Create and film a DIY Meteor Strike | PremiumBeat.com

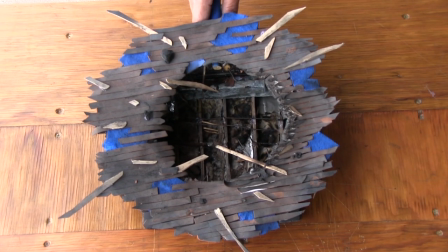(8:33)
And in many ways, I think it looks better now.
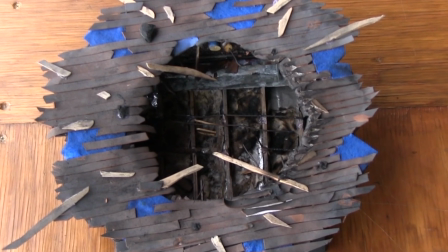(8:36)
The burned shingle edges and singed interior is probably what you would expect from a molten rock slamming into your house.
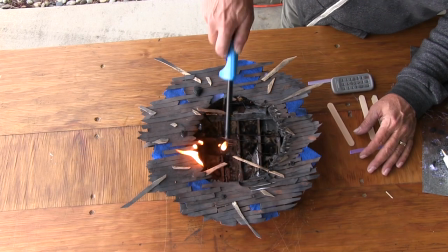(8:44)
I'm going to add to this new look and then photograph the miniature one final time.
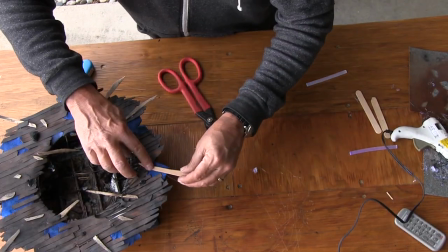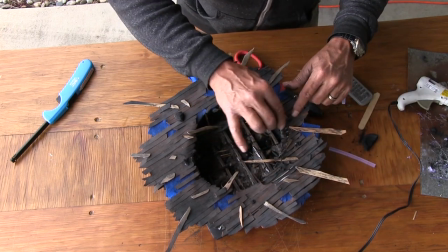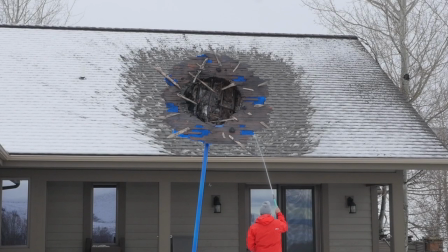(9:00)
We got some more snow, but this time I'm melting it to simulate an outer impact zone. The final lens size is 25mm, and at that focal length, an f16 covers the required depth of field.
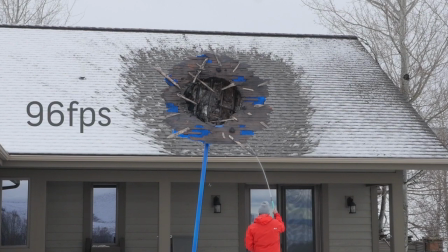(9:13)
ISO of 800 at 96 frames per second. Just so you know, I've never built a miniature before. It's fun. You should give it a try. Here's the finished shot.